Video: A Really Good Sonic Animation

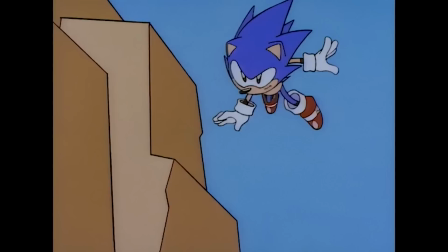I've never cared about Sonic, but the guy who animates a lot of this I really like.
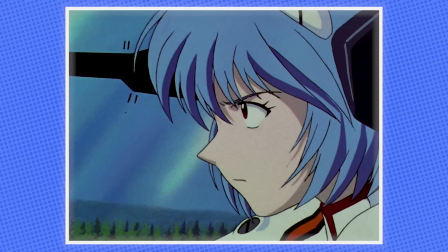His name is Asashi Iguchi. If you've ever watched Naruto, Ghost in the Shell, Lupin, Cowboy Bebop, or Evangelion, you might have seen his work.
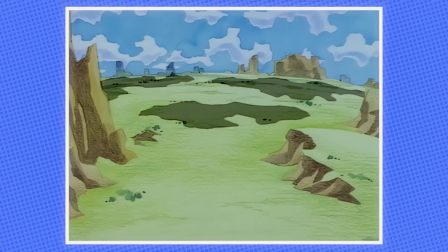And if you're a Dragon Ball fan, you'll know him for Piccolo's Sacrifice and some of the best action animation in the 23rd World Martial Arts Tournament. Anyways, let's look at this amazing opening. First off, clouds.
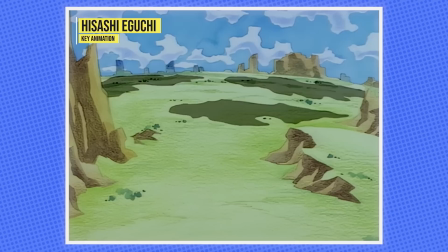Doesn't sound important, wasn't necessary, but animating the shadow makes the environment a bit more alive.
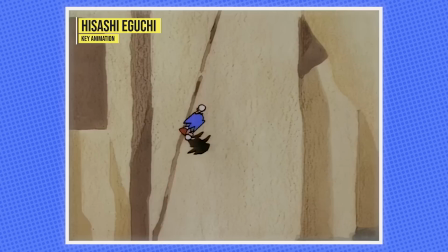And by having such a big element in the screen it makes Sonic feel small, which is one of the many components of why this opening is so good.
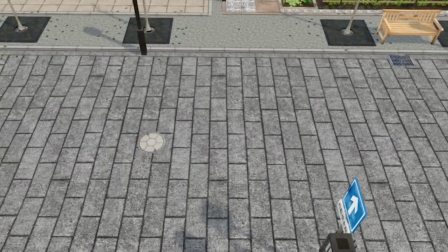The director, not a Gucci, keeps using these extreme long shots. Why? To emphasize speed through distance.
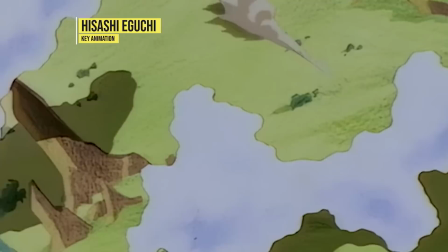If you had him running down a road, basic long shot, yeah it'd be fine, but when you zoom right out you can see forests, rivers, hills, more clouds.
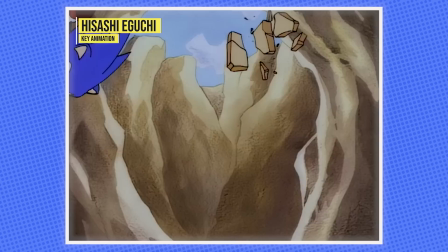And when Sonic crosses it all in the blink of an eye, makes it clear for your big stupid brain that he's kinda fast.
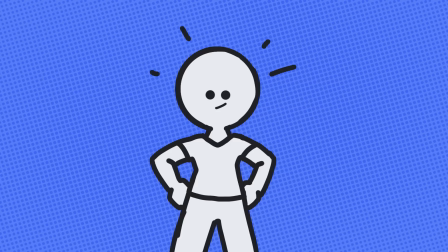And half that job's done with just the camera position. The other half is a Gucci.
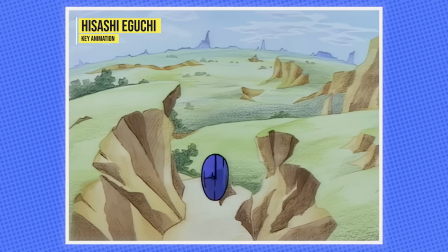Yeah, you can be a director with a lot of cool ideas, but you need a good team under you to make the dream happen.
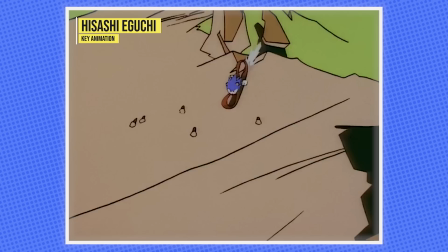And a Gucci makes things happen. The director seems to have this cat and mouse concept with the camera, where it's always trying to play catch up with Sonic.
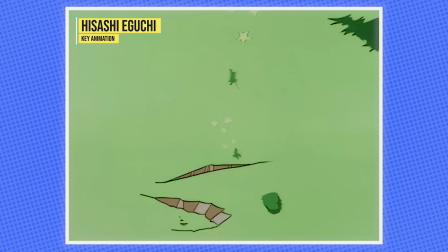From the first cut, as soon as Sonic comes fully on screen, gone. Comes back, then vanishes again.
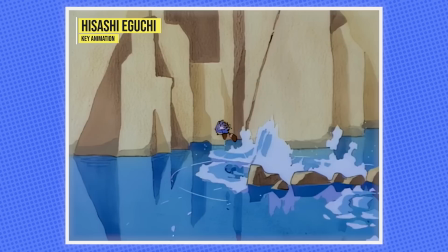And when the camera comes around, he's way out.
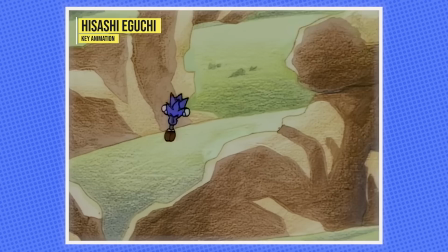But it's the way a Gucci maneuvers the camera around the surroundings and Sonic which makes it really impressive and provides much more energy.
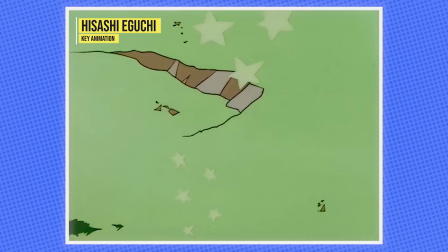The first time this aspect of his work really stuck out was in Dragon Ball episode 139.
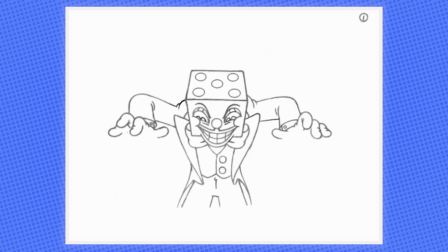But here he takes it to another level of complexity. If you're a non-artist, you might be like, what's so difficult about this?
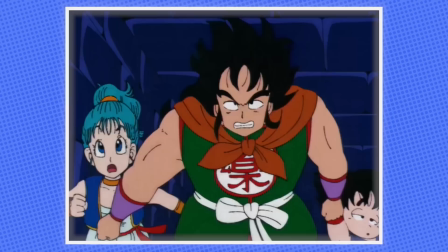Well, with animation, you're having to keep consistency and volume between the drawings. So look at Yum-Chazam.
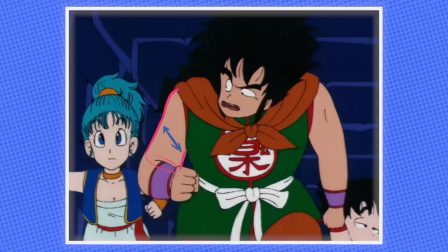It goes from this size to this, to this, to this.
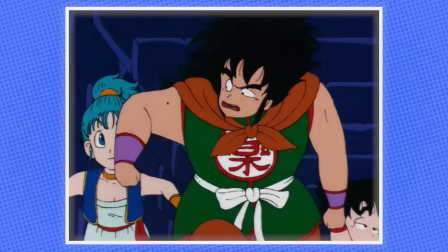The volume of the arm is inconsistent and play looks jerky in motion.
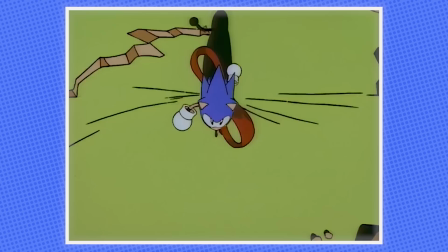This also shows the importance of good in-betweening work which this opening definitely has plenty of.
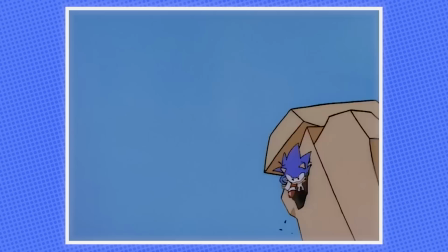But when you're doing a pan up as well as zooming out then having to draw the background at the same time, the difficulty goes way up.
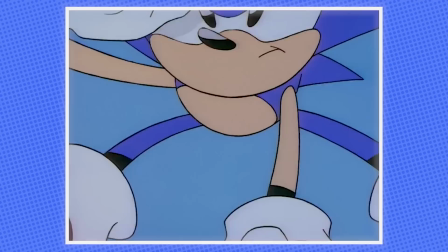There's so many ways it could go wrong and would be a nightmare of a task for someone with less experience.
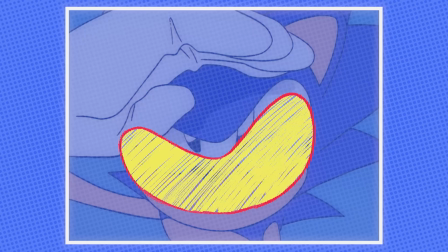Oop, there's the thumbnail. Gotta pretend like that has something to do with the video. Thinking of Sonic's eyes as a banana shape may be one helpful way to draw him,
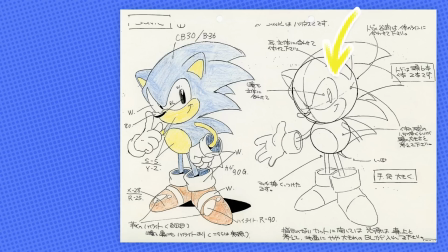although honestly Aguchi's character sheets might give some better pointers and Aguchi also shows the volume to the character's anatomy.
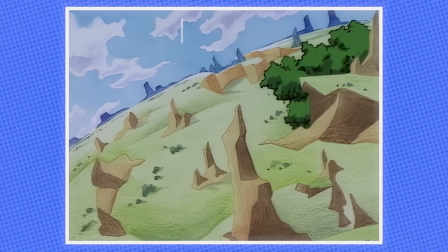You can see here how Aguchi treats Sonic's head as a sphere not a circle. He's clearly thinking in three dimensions.
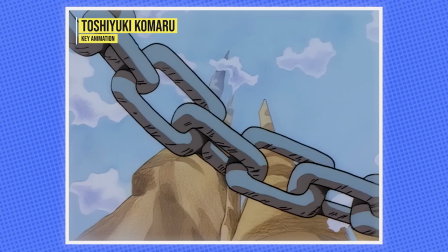After Toshi Yuki Kamaru, another Studio Junior animator,
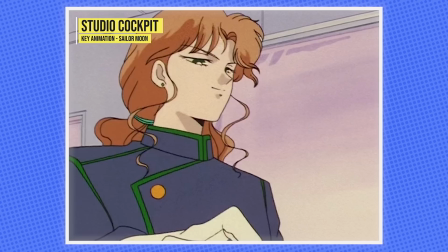joins to finish the second half off and if you've looked at the credits, it says Toei Animation, so what's the deal?
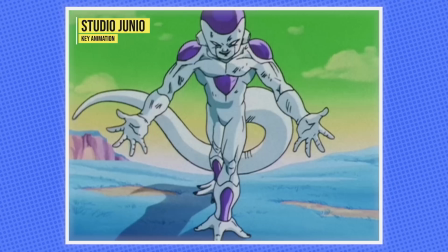Well, Toei outsourcing a lot of the animation to other studios was a very common practice,
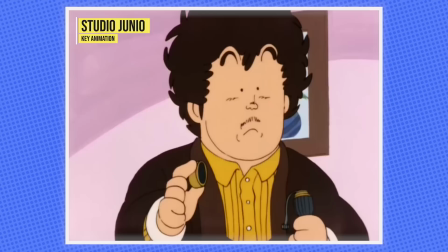and Studio Junior was one they worked very closely with for Dr. Slump and Dragon Ball, for example, and well,
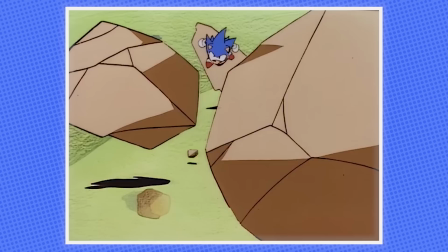they also worked with for this opening. As Iguchi described, Kamaru was a junior animator at the time, although the complexity of his work filled with background animation and tricky angles makes you think he was just as experienced.
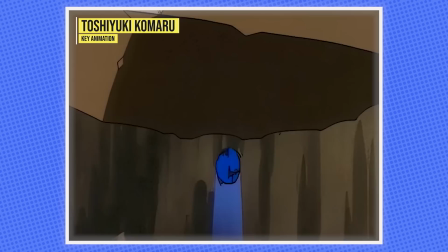Although Iguchi does note that he made corrections to his art, so no doubt Iguchi also deserves a share of the praise.
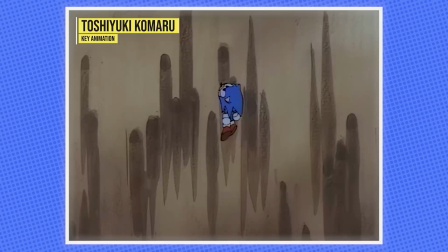Although because of that there's little to no difference between the style of the drawings, so forget that comparison.
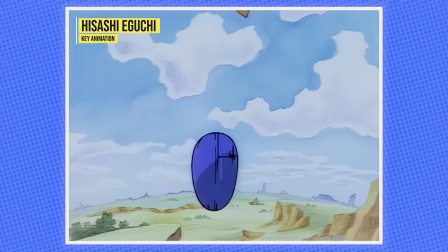Although there is in the motion to Sonic, Iguchi leans to this fluid speed.
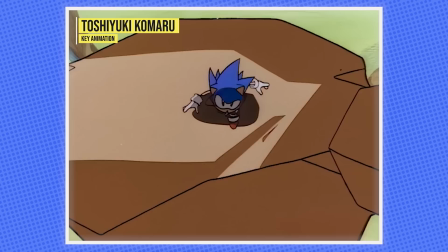A lot of his timing sits on 1's meaning a new drawing every frame, a lot of Kamaru's is on 2's, 2 drawings every frame,
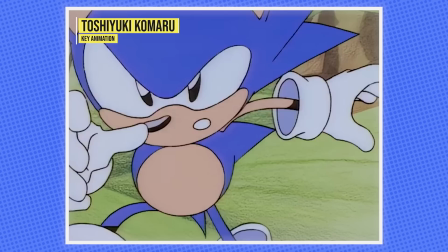and the spacing, the distance between each drawing is a little wide while Oguchi's is quite close-packed.
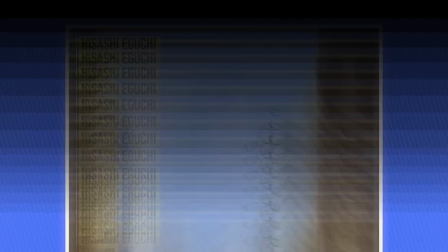And finally there's this extra bouncy energy Oguchi's work holds.
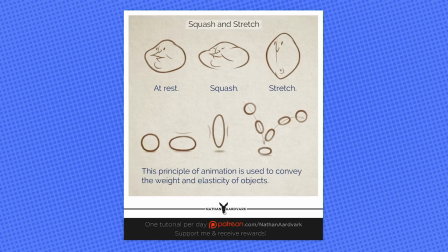Instead of just smears, a common way to loosen things up which both animators use, Oguchi also dips a little into the principle of squash and stretch.
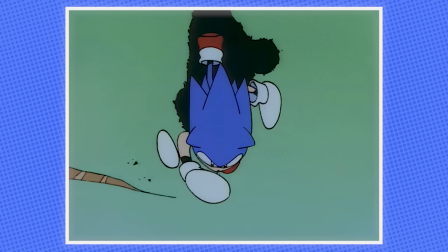The first cut he's stretching the shape of Sonic's hands back and forth. Seems small but makes a difference.